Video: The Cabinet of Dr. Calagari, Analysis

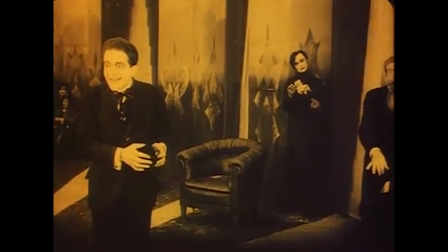4:17 Instead of a straightforward condemnation of authority,
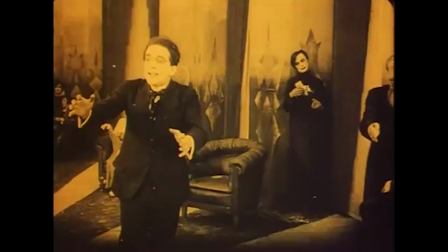4:20 the film now left audiences questioning the nature of reality and the reliability of perception.
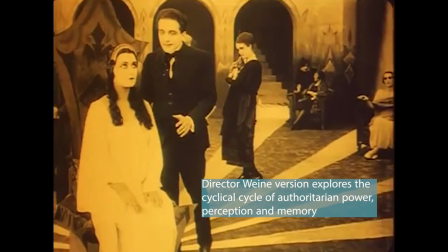4:27 The decision to add this twist ending was highly controversial.
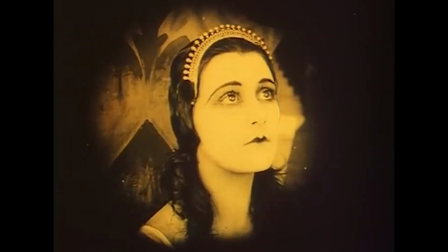4:31 Janowitz and Mayr were reportedly unhappy with the change, feeling that it undermined the anti-authoritarian message they had intended to convey.
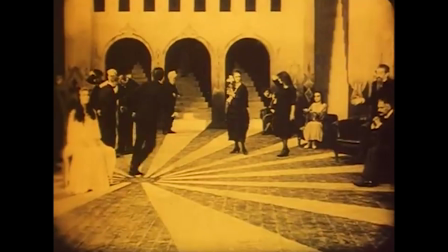4:40 They believed that the addition of the framing device diluted the film's critique of power and authority,
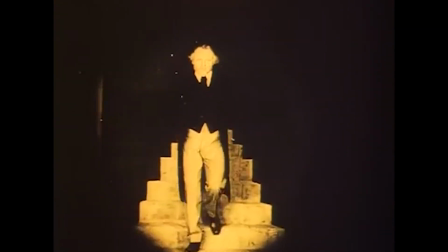4:45 transforming it into a more conventional story about madness rather than a bold political statement. Robert Wiener, on the other hand, saw the twist ending as an opportunity to elevate the film's psychological depth and artistic complexity.
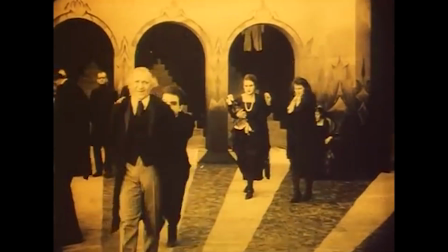4:58 By making the story's reality uncertain,
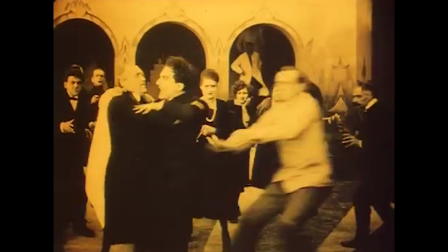5:03 Vienna introduced a level of narrative sophistication that aligned with the Expressionist
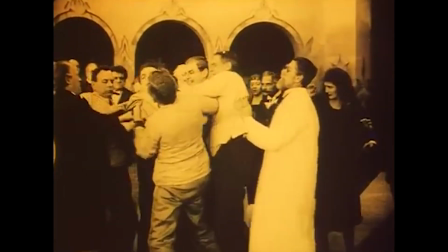5:08 movement's focus on subjectivity and the exploration of the inner workings of the mind.
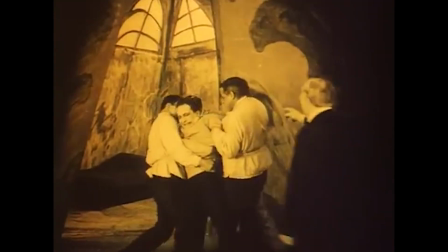5:13 The distorted sets and surreal visuals, which became hallmarks of Dr. Calagari,
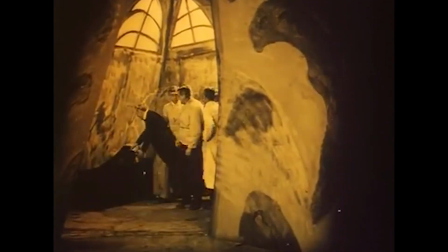5:18 were now framed as reflections of Francis's disturbed psyche, rather than direct representations of the world within the story.
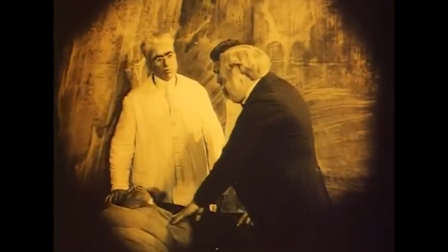5:27 This creative tension between the writers and the director highlights a broader debate about the role of art in society.
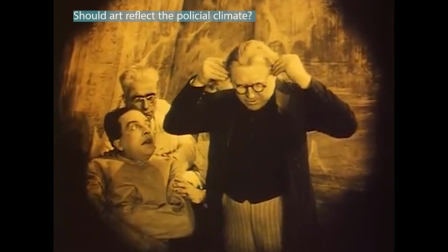5:35 Should art serve as a vehicle for clear political messages, as Janowitz and Meyer intended,
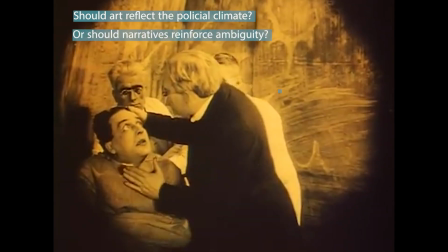5:41 or should it embrace ambiguity and explore the complexities of human psychology, as Vienna's version of the film does?
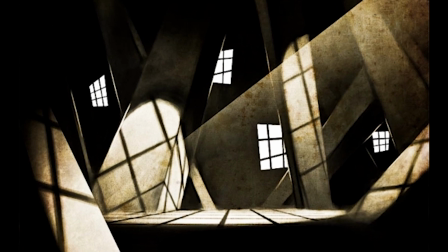5:50 The Cabinet of Dr. Calagari stands at the crossroads of these two approaches, making it a unique and enduring work of cinema.
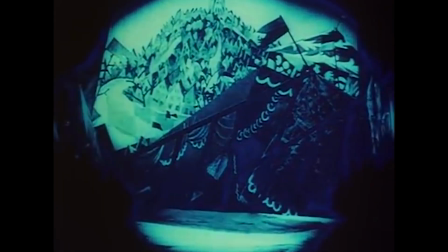5:58 Despite the controversy, the final version of Dr. Calagari was a critical and commercial success.
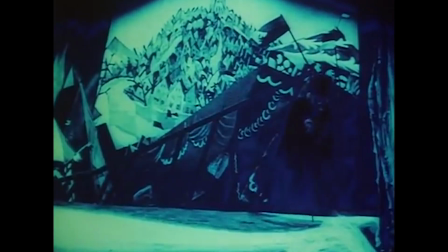6:04 The film's innovative use of distorted set designs, with their jagged lines and unsettling angles,
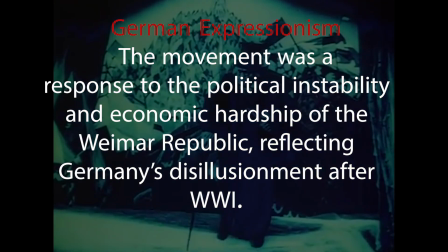6:11 created a visual representation of the psychological turmoil at the heart of the story.
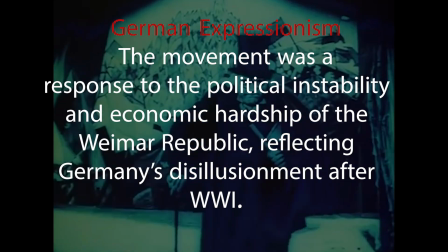6:16 These expressionist techniques were groundbreaking at the time and have since become iconic elements of the film.
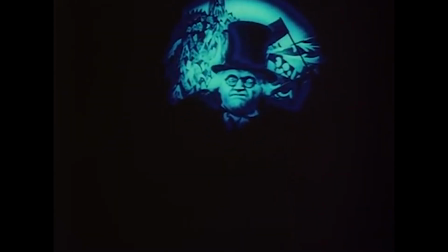6:23 The film's success also marked a turning point for German cinema,
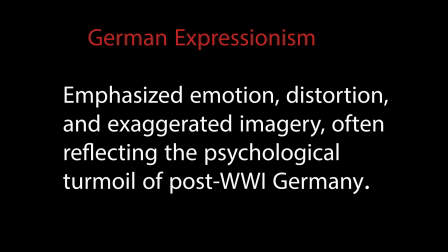6:27 solidifying the country's reputation as a leader in avant-garde filmmaking during the 1920s. Dr. Calagari influenced countless films that followed, particularly in the horror genre, and its impact can still be seen in contemporary cinema.
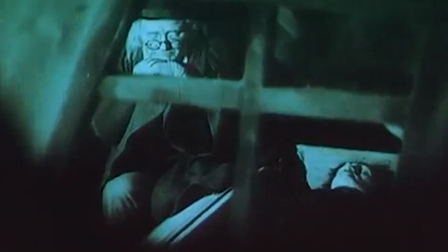6:44 Let's delve into the film's deeper meanings through the lenses of psychoanalytic theory, developed by Sigmund Freud.
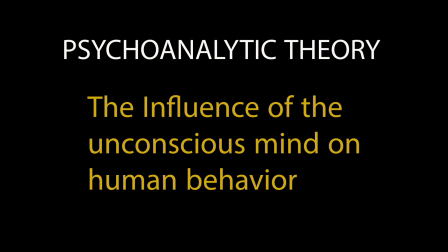6:50 This theory focuses on the influence of the unconscious mind on human behavior.
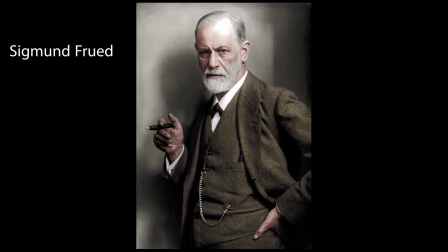6:55 In film analysis, psychoanalytic theory explores how cinematic elements reflect the character's repressed desires, fears, and internal conflicts.
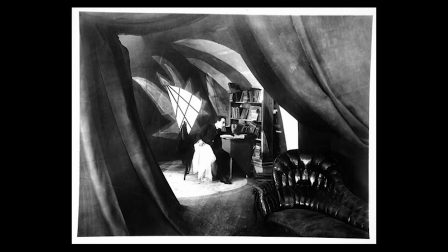7:04 The Cabinet of Dr. Calagari is particularly ripe for this kind of analysis due to its themes of madness, authority, and the fractured self. One of the most striking aspects of Dr. Calagari is its use of the unreliable narrator.
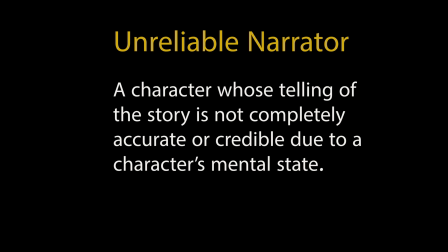7:17 The story is told through the eyes of Francis, who recounts the bizarre events surrounding Dr. Calagari and the somnambulist Cesare.
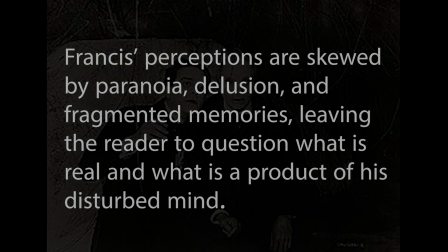7:25 However, the twist ending reveals that Francis is an inmate in an asylum,
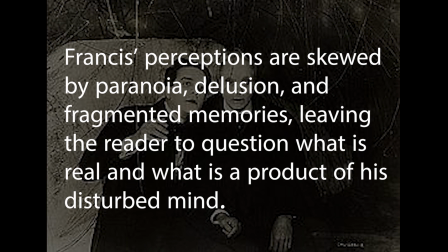7:30 casting doubt on everything we've seen, conscious and unconscious parts, often in conflict with one another. Francis's story can be seen as an attempt to reconcile his perception of reality with his repressed fears and trauma. His projection of guilt and paranoia onto Dr. Calagari reflects his inner struggle,
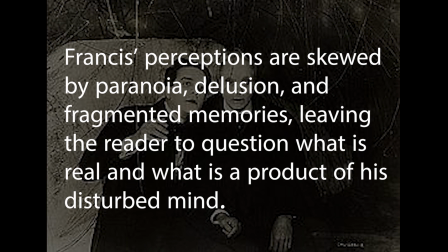7:47 a classic example of the Freudian defense mechanism known as projection.
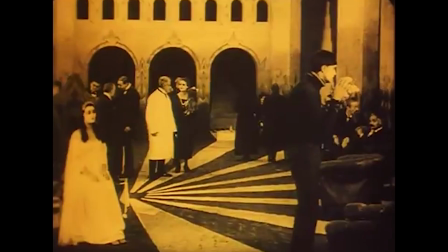7:52 Consider the final scene, where Francis' delusion is exposed.
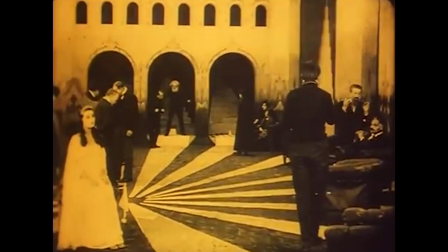7:57 We see the world of the asylum, which resembles the twisted, distorted reality we've been immersed in throughout the film.
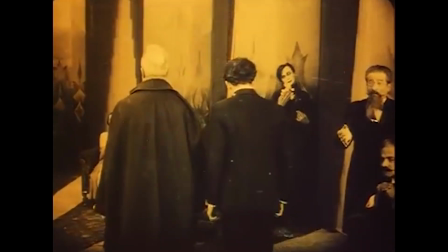8:04 This scene symbolizes the collapse of the boundary between reality and fantasy, a hallmark of Freudian analysis.
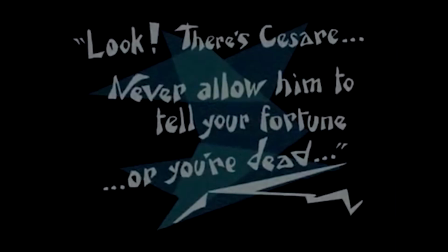8:11 The stark contrast between what Francis believes and what is revealed suggests the dominance of his unconscious mind,
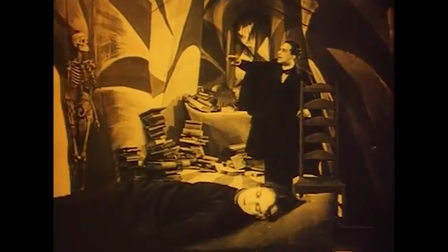8:18 which distorts his perception of reality to cope with his psychological pain.